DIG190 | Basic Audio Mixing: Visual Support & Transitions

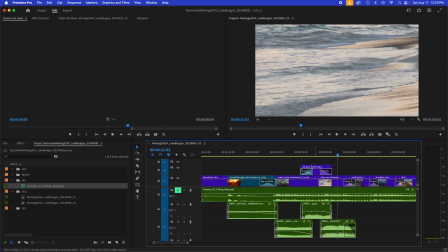257s
So let's play through and hear what that sounds like.
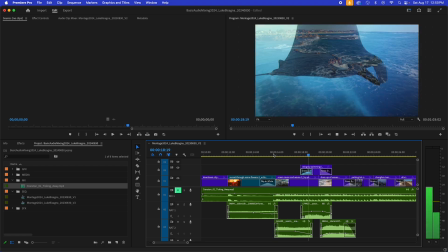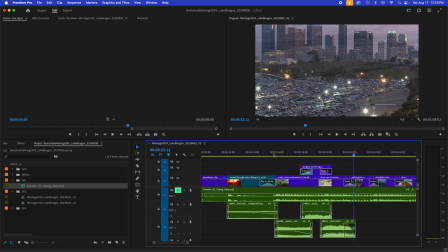267s
Really cool.
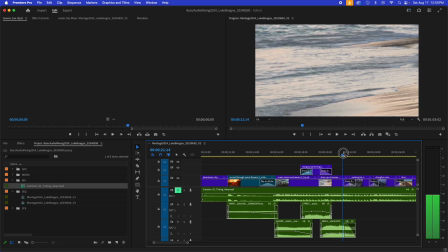268s
And then at the very end here, as we leave the sandy beach and dissolve into this parking lot time-lapse here,
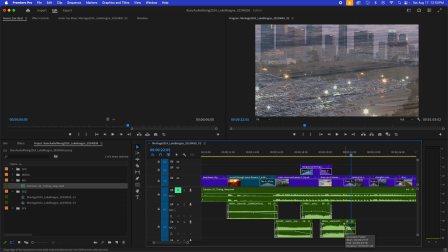277s
we've got the same thing happening, a ramp down, and then a pretty decent length transition as well,
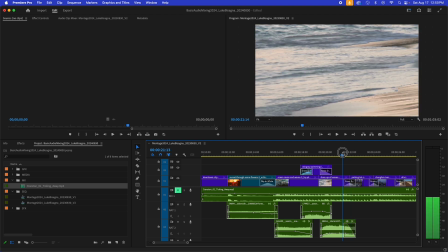283s
working in conjunction to take us from one location to another.
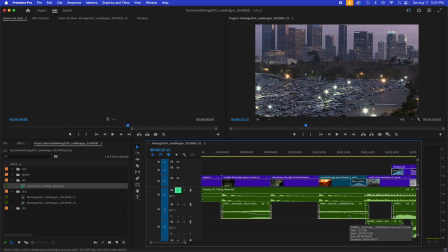288s
Now, speaking of transitions, you can see I have them at the boundaries of all the clips here. Now, why am I doing that? Well, that is an audio mixing technique.
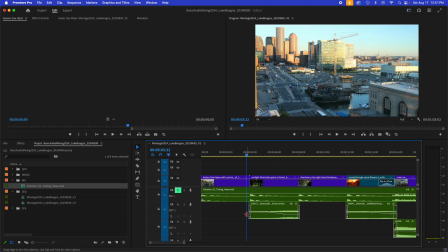300s
So we'll return to the forest shot here. and if I remove the transition, I want you to listen to what it sounds like when we hit this clip of Forest Sound.
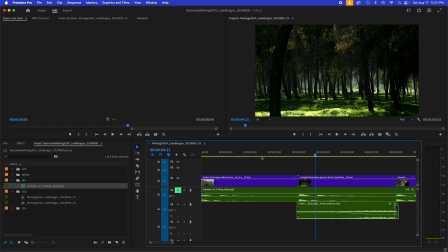317s
It just abruptly cuts in very suddenly and that has a very jarring effect on your viewer. So we're going to utilize this boundary transition technique here. I'm going to put in a transition and shorten it.
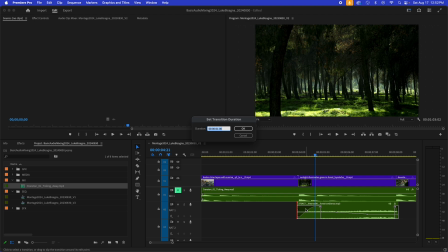334s
It doesn't have to be very long. By default, it's one second. I'm gonna shorten it to around five or six frames and play across it again. You can hear it softens the arrival of that NAT sound clip,
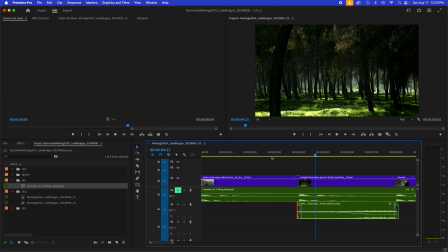350s
changing it from this jarring, abrupt, sudden arrival to something that is smooth and professional. Same thing, leaving the clip.
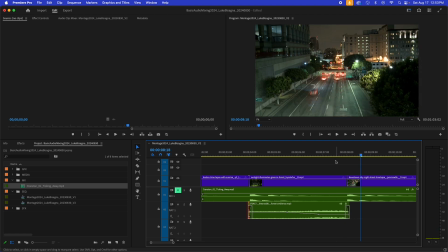362s
fades out very quickly, just softening the departure of that sound. And you can see I do that everywhere here. Now I'd like to draw your attention to another aspect of this.
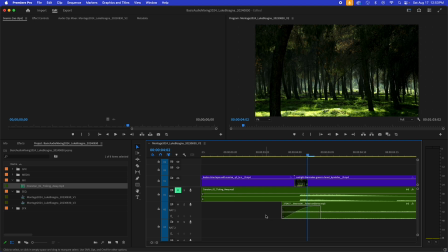375s
If I zoom in quite far here, you can see that the clip boundary actually spans the cut. The sound of this NatSound clip starts just before the cut point here. Why is that happening? Well, that is a sound designer's trick.
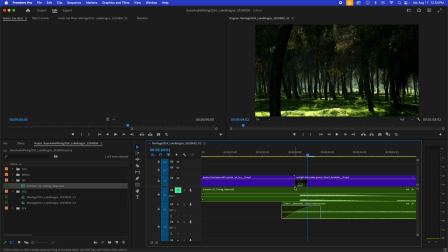395s
It actually enhances the visual perception of the cut if the sound starts slightly before and allows the viewer to perceive both things, the audio and the video, simultaneously.
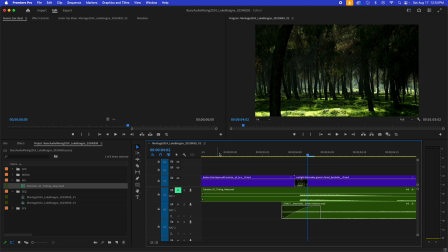408s
So if you really concentrate when I play through here, you'll hear the sound start just before the visual cut happens. And I do that everywhere in the timeline here. You can see this one spanning the cut as well.
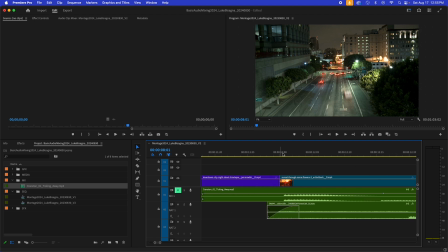424s
The next one here starts just before, spanning that cut as well. And this is done all the time professionally. So I challenge you to pay close attention to movies and online series and see if you can hear where this is happening.
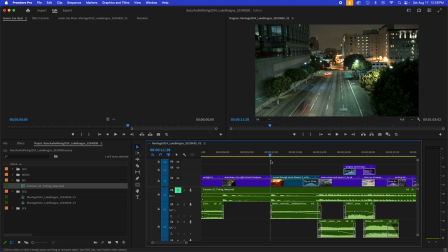441s
Okay, so So let's unmute the music and play through all of this and hear what it sounds like together.
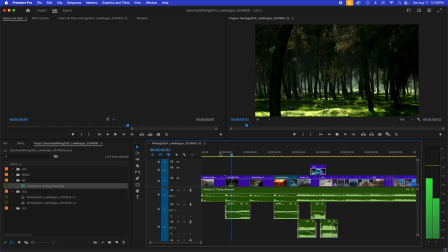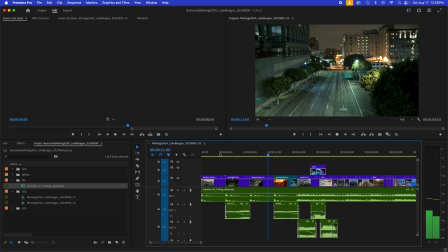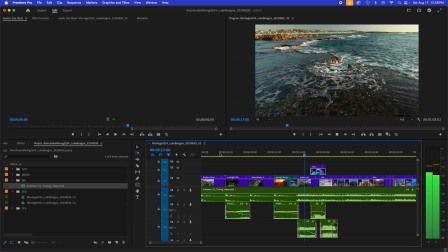Okay, I think the arrival of that ocean surface clip is a little bit strong. So I'm going to zoom in and
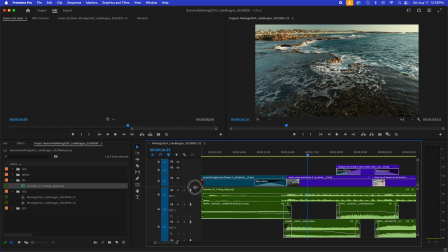480s
raise up my audio video divider bar here to give myself a little more room below the line. Expand my second NAT soundtrack here. Okay, and let's go to work. So I think what I'd like to do is drop the level of the first part of the clip here, where it arrives.